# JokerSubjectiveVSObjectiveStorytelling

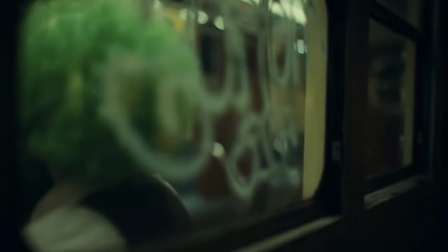0:03 Have you ever watched movies and wondered how they're able to make you feel like you're really living in the shoes of the characters you're watching and experiencing what they're experiencing?
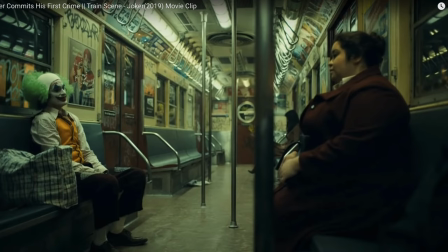0:12 Well, I want to do a little breakdown on this scene from the 2019 movie, The Joker. And it is, first of all, a phenomenal movie. Really, really well directed. Really well told. A great story well told. And what I like to talk about is telling the story of the Joker and experiencing what he's going through
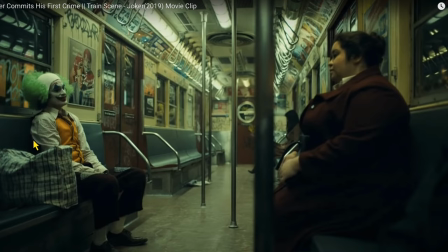0:32 in this scene in the train and how he actually finally transforms into who he's going to become, the actual villain character. So this is a very big transformational scene in the movie. It's pivotal from him becoming this sort of laughed at character to a person who takes control of their life in a very dark way.
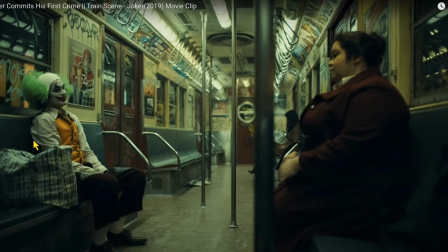0:50 But what I want to talk about specifically is this idea of subjective versus objective storytelling. And I think it's what can make us as storyboard artists or storytellers much better and more focused when we think
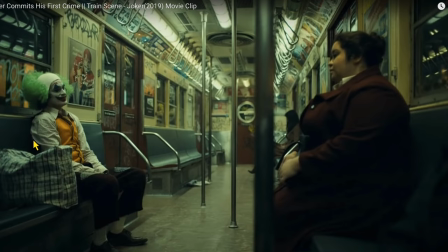1:07 about where to put the camera so we can tell the stories of the characters that are most important in the movie or in the scene. and one big thing that gets asked every once in a while in movies from directors is whose story are we telling
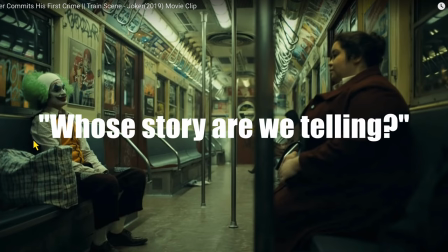1:22 and I've had that asked several times before or I've heard it asked several times before in meetings which
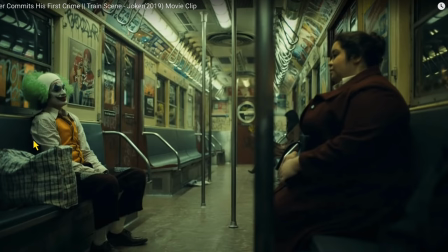1:26 means that the way the storyboard artist has boarded the scene isn't really being really clear telling a specific character's perspective or their story especially if it's the hero character and we want to make sure that we're informing the audience as to what their journey is,
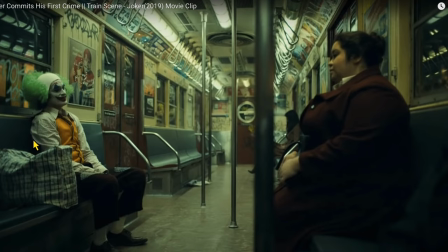1:43 what they're experiencing, what they're feeling so we, the audience, can relate more with their journey. So one big thing I like to do is figure out where we're going to put the camera. And so by putting the camera near our hero character, almost like a drone, we can follow their journey and we can experience it as if we are them or as if we're sitting with them.
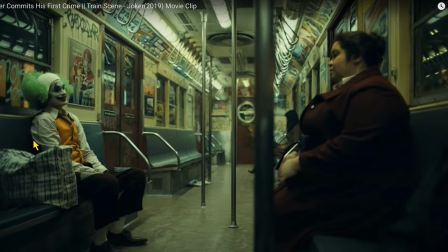2:02 And that's really, really important because what's a big part of storytelling? It's learning to show the audience that these characters are the most important ones and making the audience care about the characters and empathize with the characters with what they're going through.
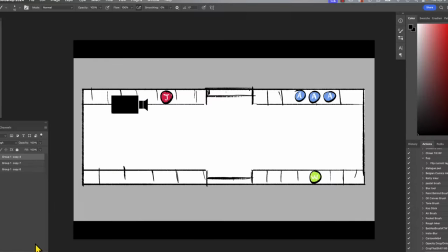2:17 So first thing is, let's take a quick little peek here at the layout of our scene here.
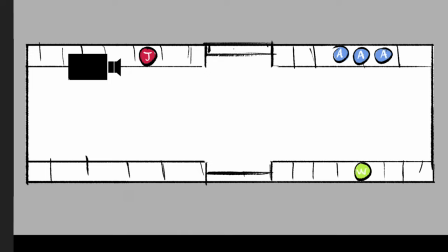2:22 And this is in Photoshop. We've got our Joker right here. And I'm going to just do a circle right here. This is our Joker right here. Joker's right there. And we have these three characters coming in here who are the antagonists. And then we have a female character here sitting down and she'll be unfortunately picked on by these guys.
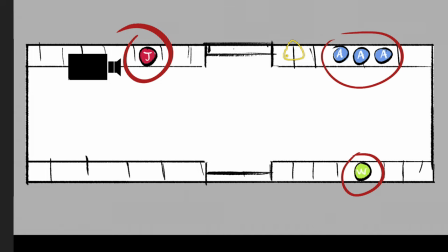2:40 And then the Joker will begin laughing and he'll take the attention away so that these guys will forget about her and they'll go over to him. And what I want to do with this top down view is pay attention to how it's shot.
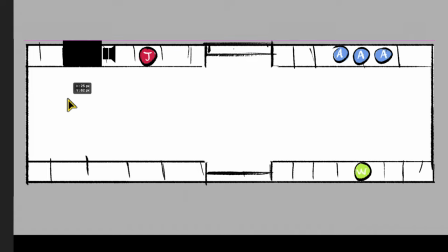2:53 Majority of the shots, here's the camera right here, majority of the shots are shot from his perspective, meaning it's with him the camera's with him and that means we the audience are with the joker we're not sitting with these guys over here we're sitting over here with a joker witnessing as these guys
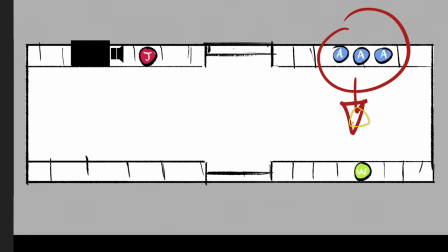3:11 are looking at her and they're accosting her and throwing her french fries the camera
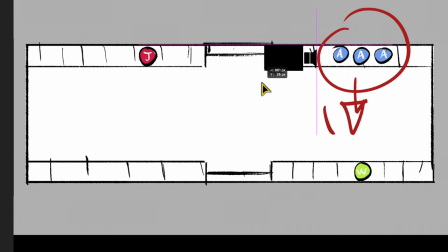3:17 tends to be over here filming it it doesn't go way over here and it doesn't go over here nor does it really
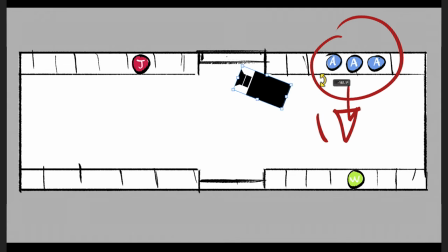3:24 ever turn around and go here. Yes, there are a few shots where we have the camera between the Joker and the assailants or the antagonists or the a-holes, but majority of the shots are shot over here.
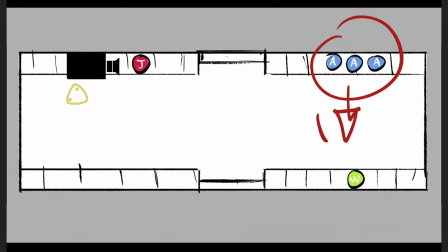3:35 It's like the director saying, hey, everybody in the audience, come on over, get in the train, sit down with us right here, and let's experience what's going on with the Joker and what's going to go on to the Joker with him. So we feel like we're with him on the journey, and that is a subjective perspective. We're telling his story.
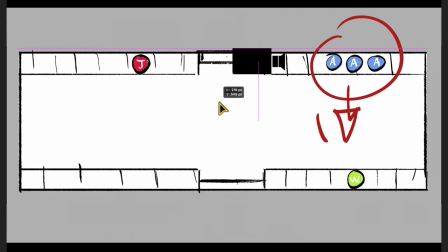3:53 We're not telling her story. We're not telling their story. So most of the shots are shot over here.
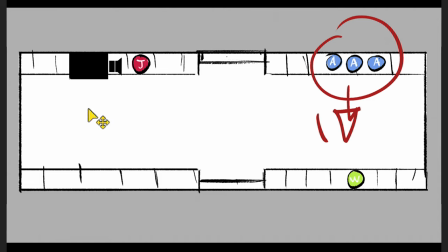3:58 We will see some shots that feel like the camera's been placed over here, but my belief is those shots were done with a really long camera lens and that does compress the characters and compresses the shot to film these guys,
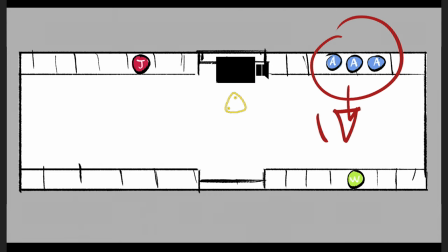4:12 but it's not like the cameraman went like, do-do-do-do-do, and I'm gonna shoot you guys right here. So we're gonna look at those shots.
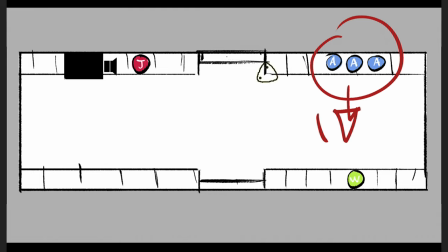4:17 The ones that feel compresses, you'll see things like the bars that are where people stand on or hold on to, they're going to be really, really blurry.
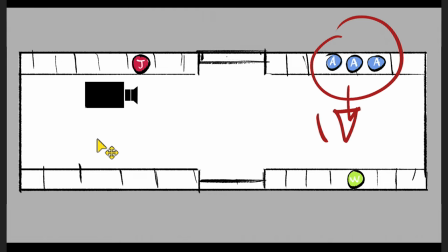4:26 And that gives me the impression it's probably done on a long lens.
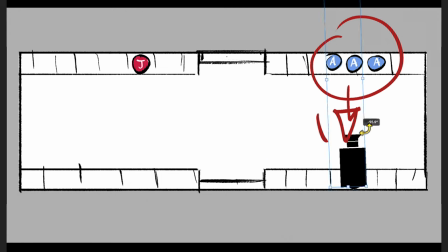4:29 There are a few shots, yes, that are between here where the camera does come over to the side and film the Joker as these guys begin to move towards him.
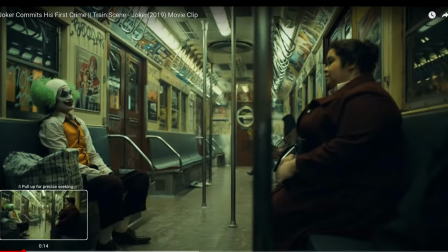4:37 But there are not a lot of those. So we'll move forward. So this first shot is Joker sitting on the train from a crappy day.
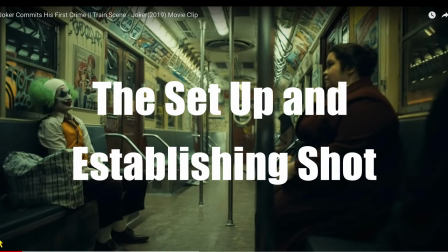4:43 And we've got what I would call the setup. This is our setup shot or establishing shot of an empty train car.
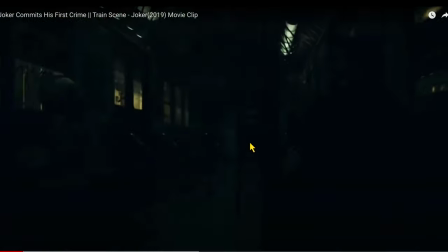4:51 And right now we don't even see this woman down here, but she will be the subject of these jerks coming in.
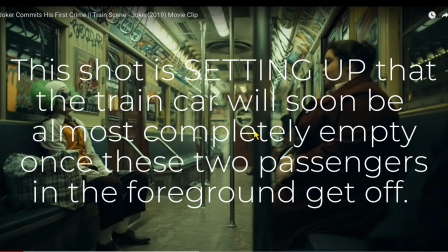4:56 And once this lady leaves right here, it'll just be the Joker and this woman here. So pay attention to the storytelling.
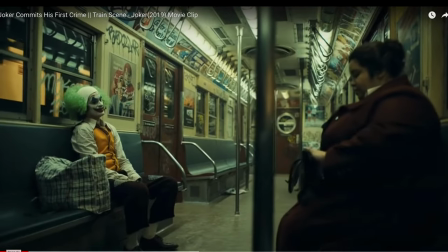5:02 And what's great about this is we never see those guys come in. We hear them, but we don't see them.
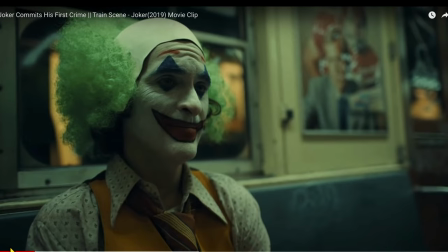5:08 And what's great about that is that we're experiencing this moment as if we're the Joker. He's not looking at them. So listen.
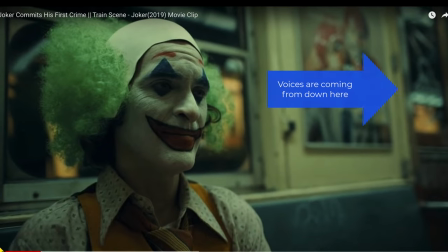5:20 Now we can hear voices in the background. We're hearing them just like he would have heard them. He's not looking down towards this end of the train. He's hearing it. And we are the audience are hearing at the same time.
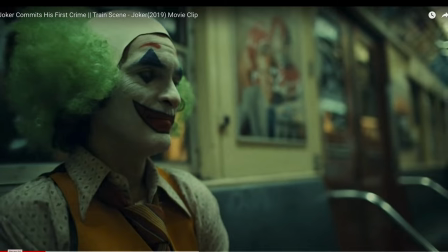5:32 And so guess what that does, everybody? It causes him to look over. And as he looks over, what's the camera doing?
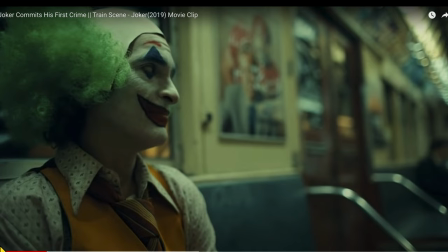5:39 The camera is beginning to look with him. The audience is watching him look. And we're all wondering, who's making those voices? Who's talking? And as the Joker turns, it causes the camera to turn. And this is, as a side note, this is a great way to motivate a camera move.
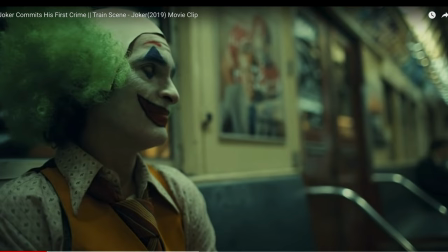5:54 By having a character look. Then the cameraman's going like, oh, what's he looking at? Oh, I'll just turn my head and we'll see what he's looking at.
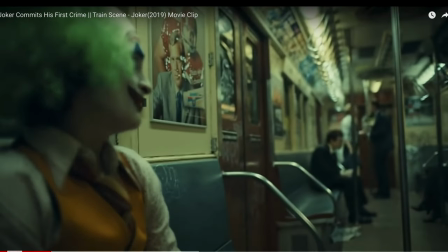6:02 Did you see how close we were in? So look, now we've got those guys down there at the end of the train.
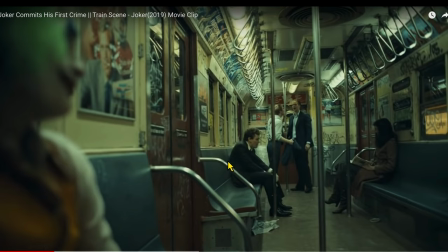6:08 We never saw them come in. We only heard them as if we were with him. Now that he's looking down here, we take the focus off the Joker. We're in soft focus. We see these guys down here and we see the woman there by herself.
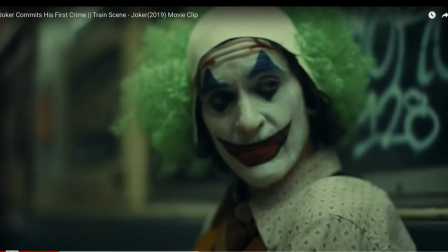6:22 And let's look at his eyes. Watch his eyes as he darts back and forth between the guys.
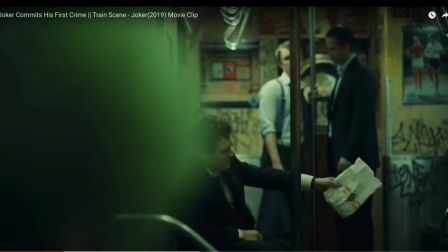6:30 Now we hear this again, you want some fries. Let's go back a little bit and listen to this.
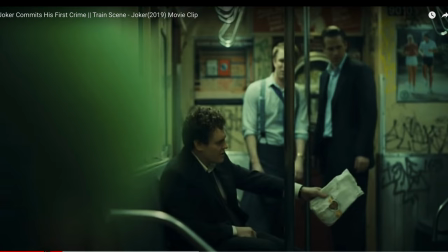6:36 Now they're adding the dialogue as a voiceover to the Joker looking. And again, we're hearing these events as if we're the Joker. So we're hearing them ahead of time before we see them. And now we're beginning to see these guys assault the woman and become just complete jerks.
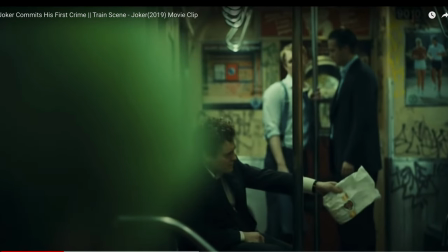6:52 So we're looking at this as a very, very soft over the shoulder of the Joker. So we're with them again. We're telling his story. We're telling these events from his perspective. Great example of subjective storytelling.
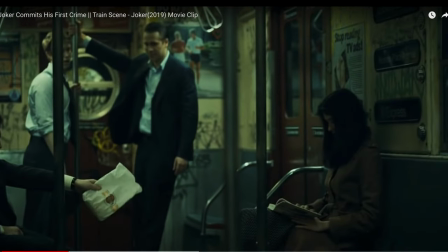7:06 And now, as the camera moves over, it's almost like we're watching the Joker look back and forth. And we're looking at this hand reaching out the fries. This action and gesture of the hand reaching out is causing us to want to look over to see who he's actually wanting to offer the fries to.
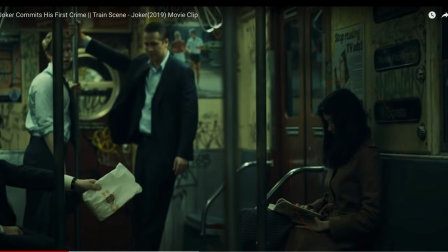7:23 So now this is why the camera moves over. Another great example of motivating a camera move.